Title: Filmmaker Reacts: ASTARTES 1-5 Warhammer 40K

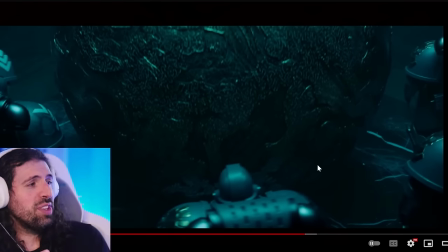[27:46]
awesome my question now is like what is this thing what were they trying to do to it what did they think they were going to do to it
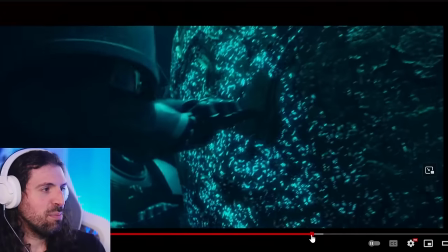[27:53]
you know they end up getting like sucked into another dimension or something i don't know what is going on but
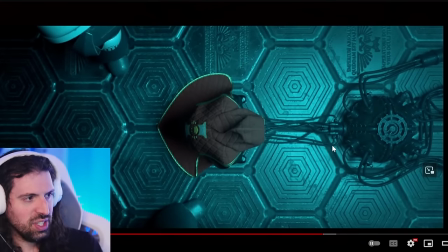[28:01]
yeah this is what's so interesting this whole next section is from almost like this character's perspective and he tries to like
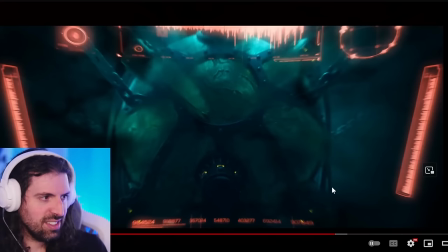[28:12]
commune with this thing this this being is it alive is it not
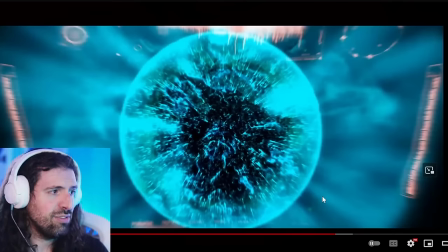[28:18]
alive is it like the consciousness of a collective hive mind people like i don't know that's the kind of
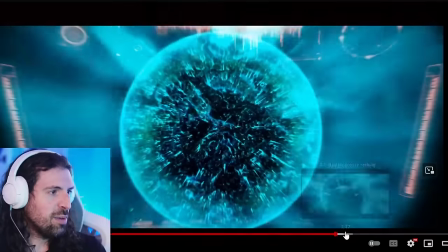[28:23]
the vibe i'm getting
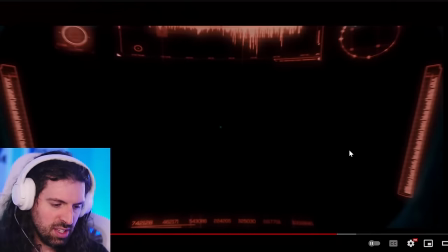[28:25]
but i love that we go intimate there and it becomes like this kind of sacred figure is for the first time becomes very vulnerable for the first time i don't see armor and just like awesome weapons and everything i hear like a belabored breathing and all of a sudden
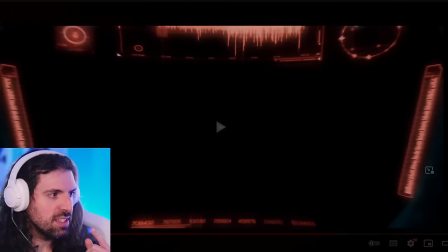[28:42]
it goes it becomes very human listen to this it
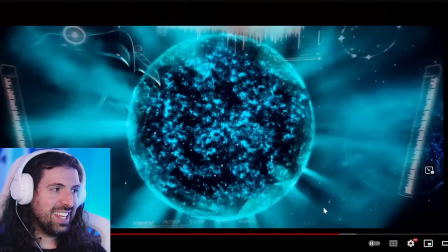[28:49]
becomes a vulnerable person facing this like insane all-powerful thing like this strange whispers and
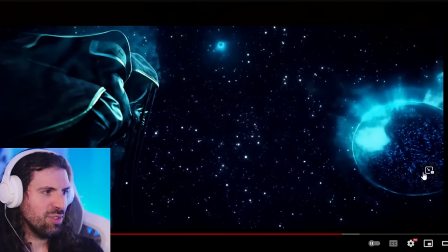[29:03]
again this image like what a powerful is they're now just in like a different plane of existence communicating with each other so cool
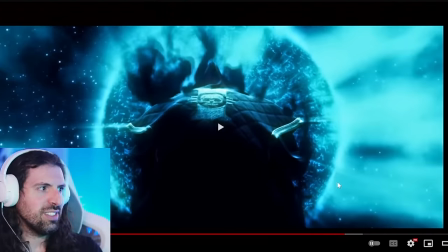[29:16]
and i hear like a star taste like it's speaking to them it reminds me like resident evil like stars
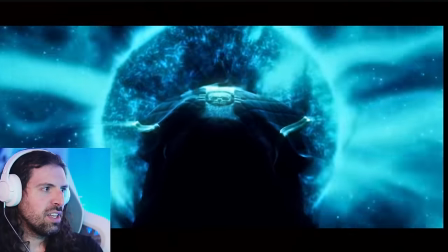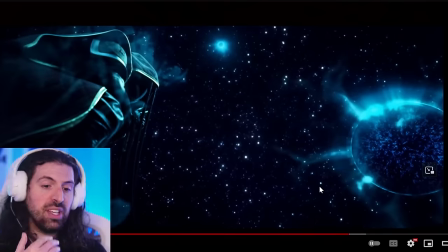[29:29]
nemesis and what i love about this we talked about kind of respite in sound design and music right where we cut to silence gives us time to breathe this is the opposite we're ramping up the sound as if we're that guy because now we're from this guy's perspective both you know literally at
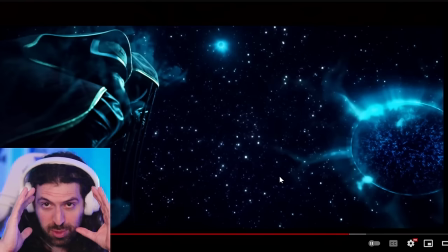[29:47]
the end in like the sense of how the scene is being presented like we saw from his perspective but also you know i feel like i'm him in the scene
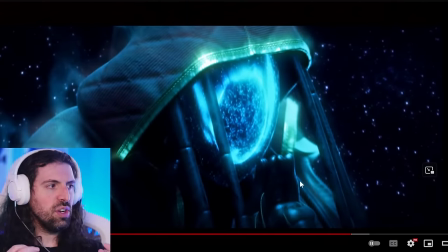[29:56]
it's ramping up until it's almost unbearable the sound
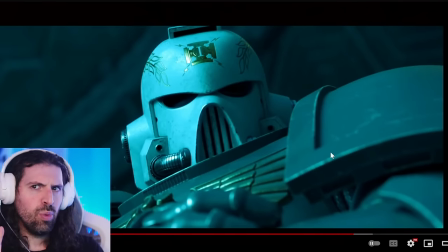[30:04]
and then this is the first time where it's like what's going on something's wrong this guy is like in
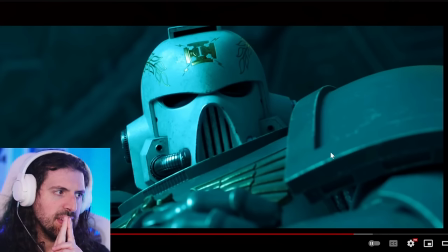[30:10]
some sort of meditative like uh ritual almost it's like why did he just look at me
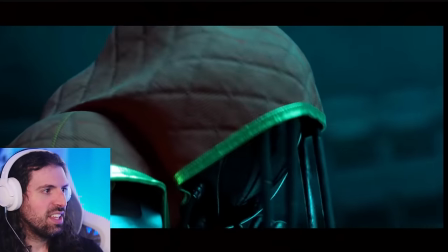[30:20]
and it's like something's wrong you know and but i love that i look at him and
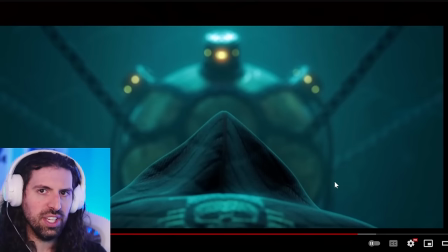[30:26]
and the different perspective shifts here so well done that little jerk and the other guy looks now it's like what's
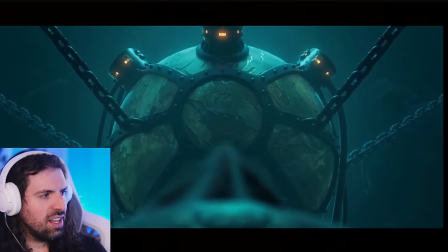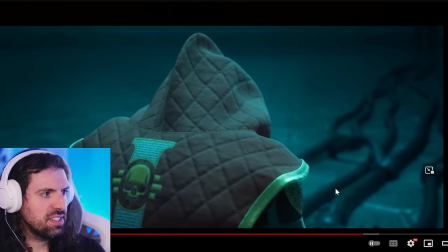[30:39]
incredible he drops his incense and this
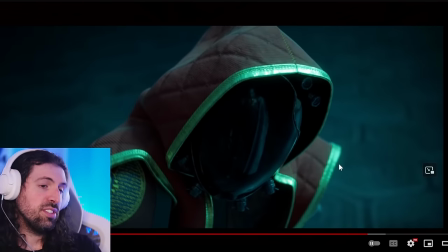[30:48]
part is it's it's cool because it has the tension builder that sound it's almost like uh it almost has a horror aspect to it with this reveal check this out
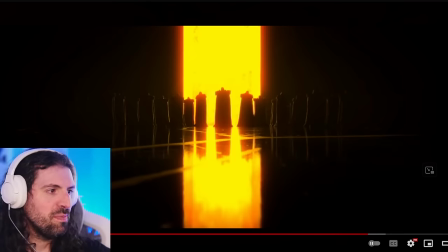[31:02]
so i want to i want to go back and look at some of these images because i didn't get to catch him fully before so what he's seeing again it's awesome because me as the audience the uninitiated
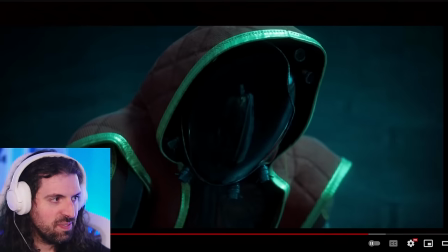[31:11]
i don't need to know what this is exactly i'm getting the context of is this the past is
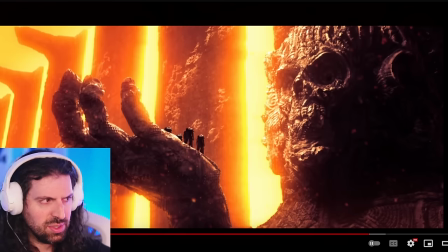[31:19]
this the future i know this looks like the skull statue is at the end of the video now so is he seeing into the business of premonition i got more of a premonition vibe from
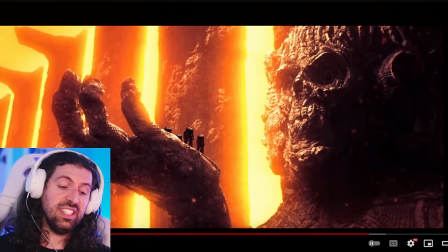[31:27]
it and that it's just too much for this guy to handle as a human vessel and he like loses his mind
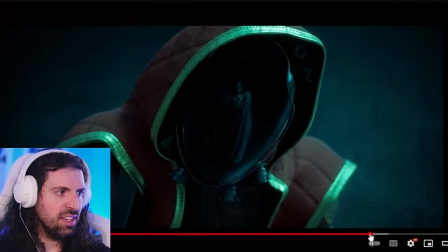[31:35]
and like they just got disintegrated right here oh my goodness incredible
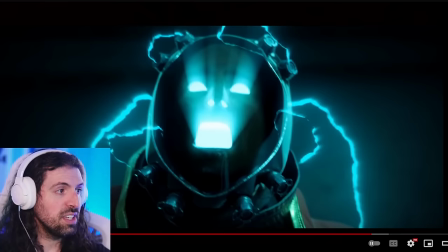[31:45]
yeah that's that's what it that's what it means to me like he essentially lost his mind the information has like
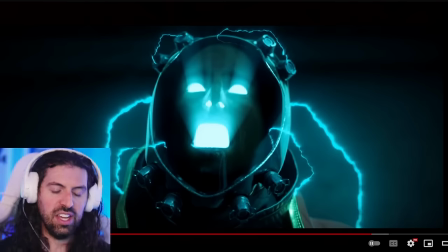[31:53]
overridden his brain he's either lost his mind like the energy that he was talking to this thing but and
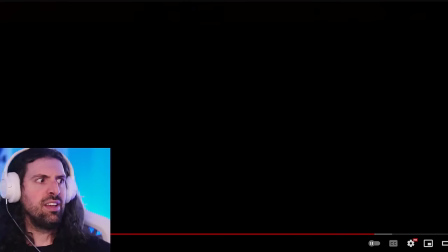[32:02]
he just they just eliminate this guy again what is going on here is that like expected to happen when you have
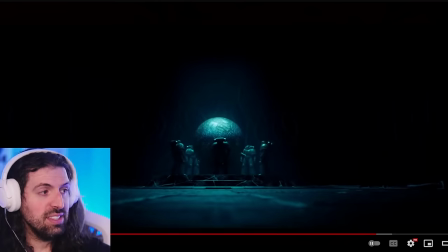[32:11]
somebody try to communicate with this sort of thing was that part of the plan it does not look like it was part of the plan but again i love that there's no
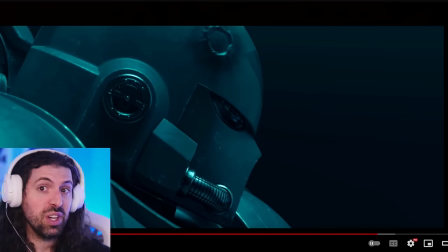[32:19]
voice information here it's just me going what like
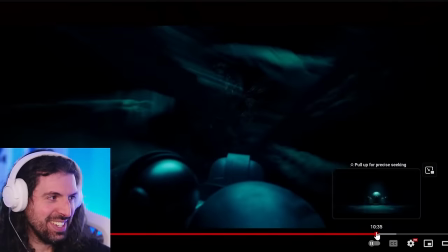[32:27]
yeah and that that transition i wanted to see again it's almost like is this this being's true form
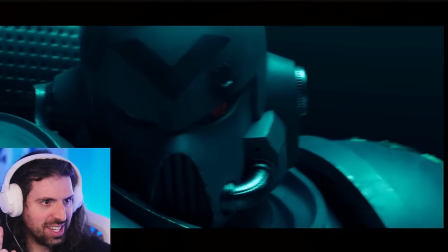[32:33]
sound listen nothing that
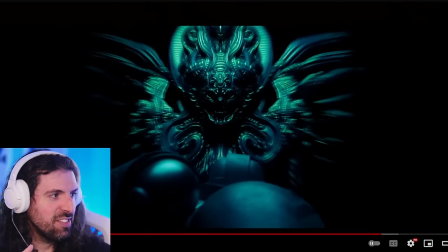[32:42]
is terrifying look at this look at that so
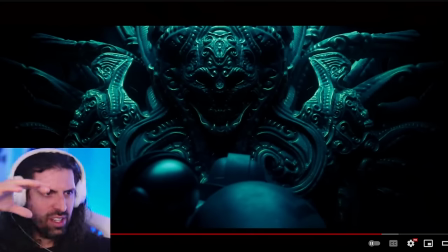[32:50]
cool and we have these like tentacles moving on top of it amazing
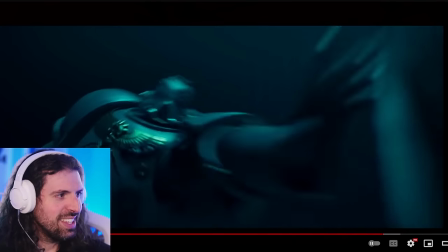[32:54]
yeah incredible and
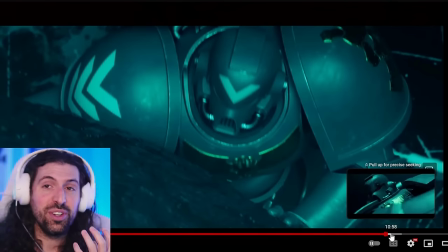[33:00]
they get sucked this was this was unnerving this entire sequence this struggle tries
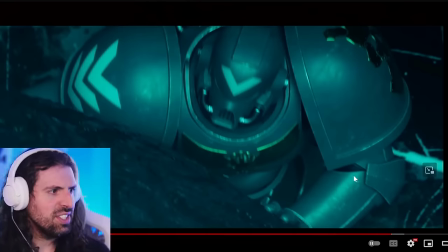[33:06]
to pull his gun out blast his own hand up like just and
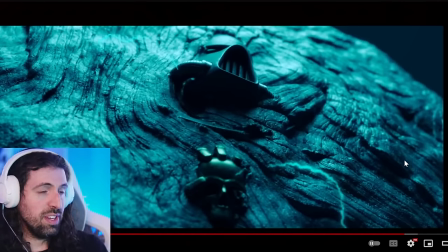[33:13]
again this is so clever because it's something that we cannot understand right like we've never experienced this i hope if you have i hope you're okay but
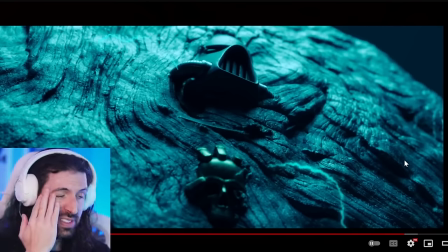[33:22]
this it's the sort of thing where i haven't been sucked into a omnipotent sphere of doom but what i have done is you know sank into liquid sank into water as i assume most of us have right and it's this feeling that you can imagine it's like it almost looks like it would be like a thick muddy
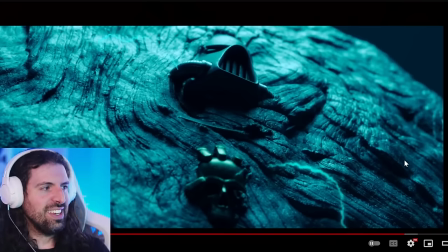[33:41]
substance sucking you in and for that reason I love how the director here chose to like make it a slow unnerving
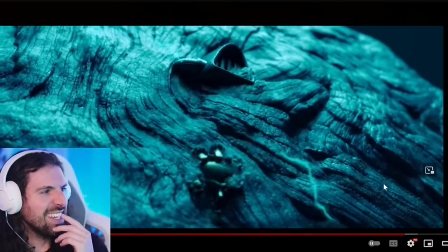[33:51]
process you can feel everything like look at that right
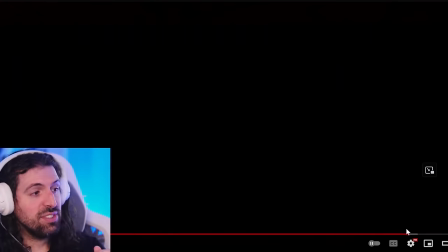[33:56]
and And this vignette here, this is called a vignette when the edges are closing in like that.
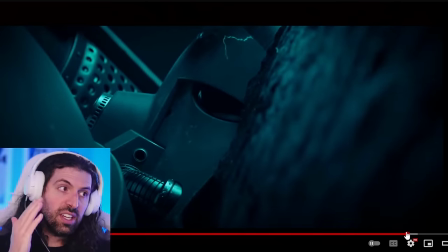[34:04]
This is really clever because it's like, again, if you're sinking into water, you're losing oxygen.
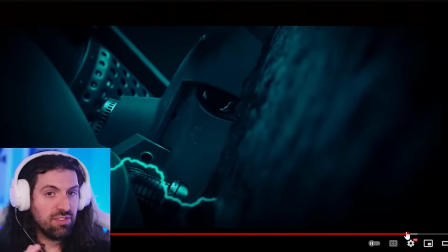[34:09]
And then just when this guy would be not able to breathe anymore, the vignette closes.
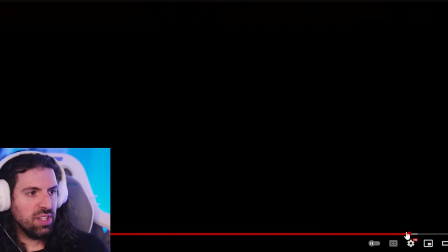[34:15]
So it's like, yes, we're looking at him, but this scene, this shot is from his perspective.
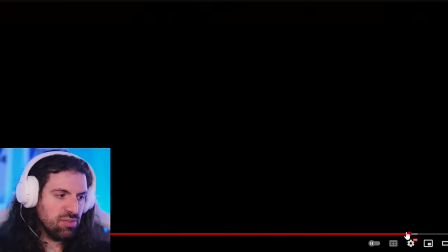[34:21]
It's like his, you know, area of view and his breathing would be struggling there.
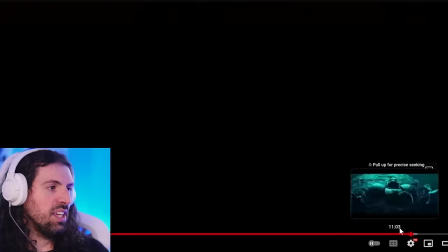[34:26]
So now this is really cool. We get this kind of like other dimension
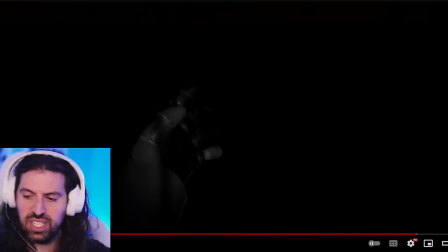[34:33]
Again, I love how each scene has its own like sound identity in here.
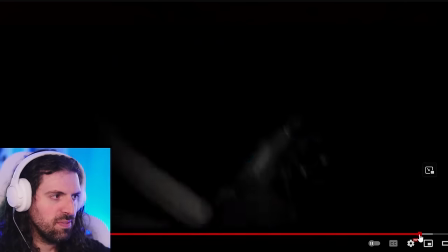[34:38]
There's so much thought put into it and the tentacles have like What this is insane and Then something happened there like something dispersed the tentacles.
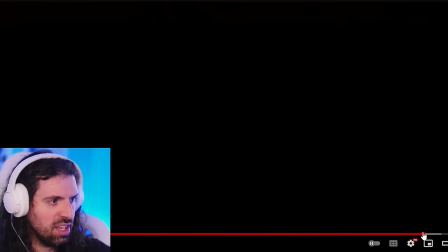[34:53]
So that's something I didn't catch before I'm trying to figure out what exactly that was So what happens here? Again, Loremask, I'm just curious now.
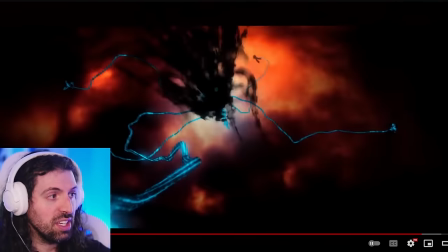[35:05]
So something from the lower part of the frame, like, attacks this thing.
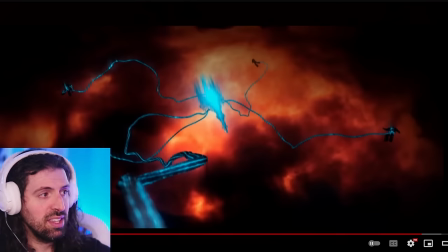[35:11]
Look at that. Because they seem well and truly defeated, this one.
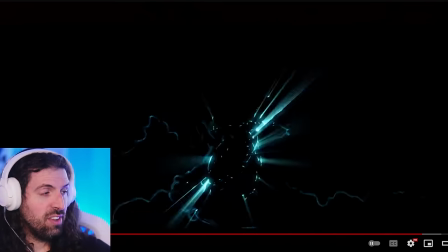[35:17]
And then there's just, like, this, I don't know. And the tentacles recede and kind of let go of them.
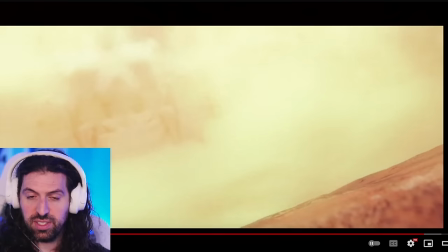[35:25]
Which to me is, you know, them being free.
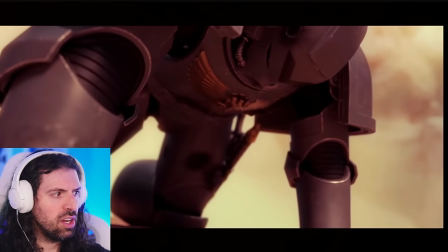[35:32]
Unbelievable.
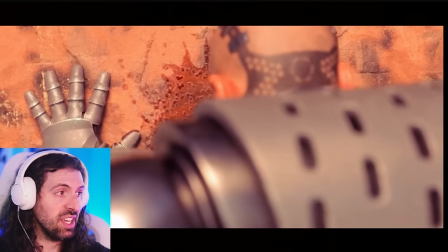[35:37]
And at that point he like regains consciousness and says I gotta get this mask. I gotta breathe
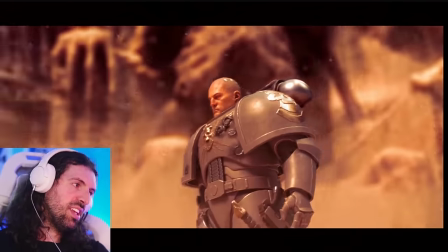[35:42]
But yeah, this part this last shot is just Again, sort of sort of the pinnacle for me a visual storytelling.
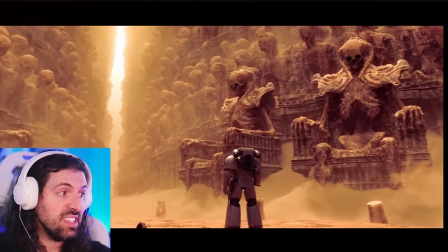[35:50]
It's like what is this? Where is he?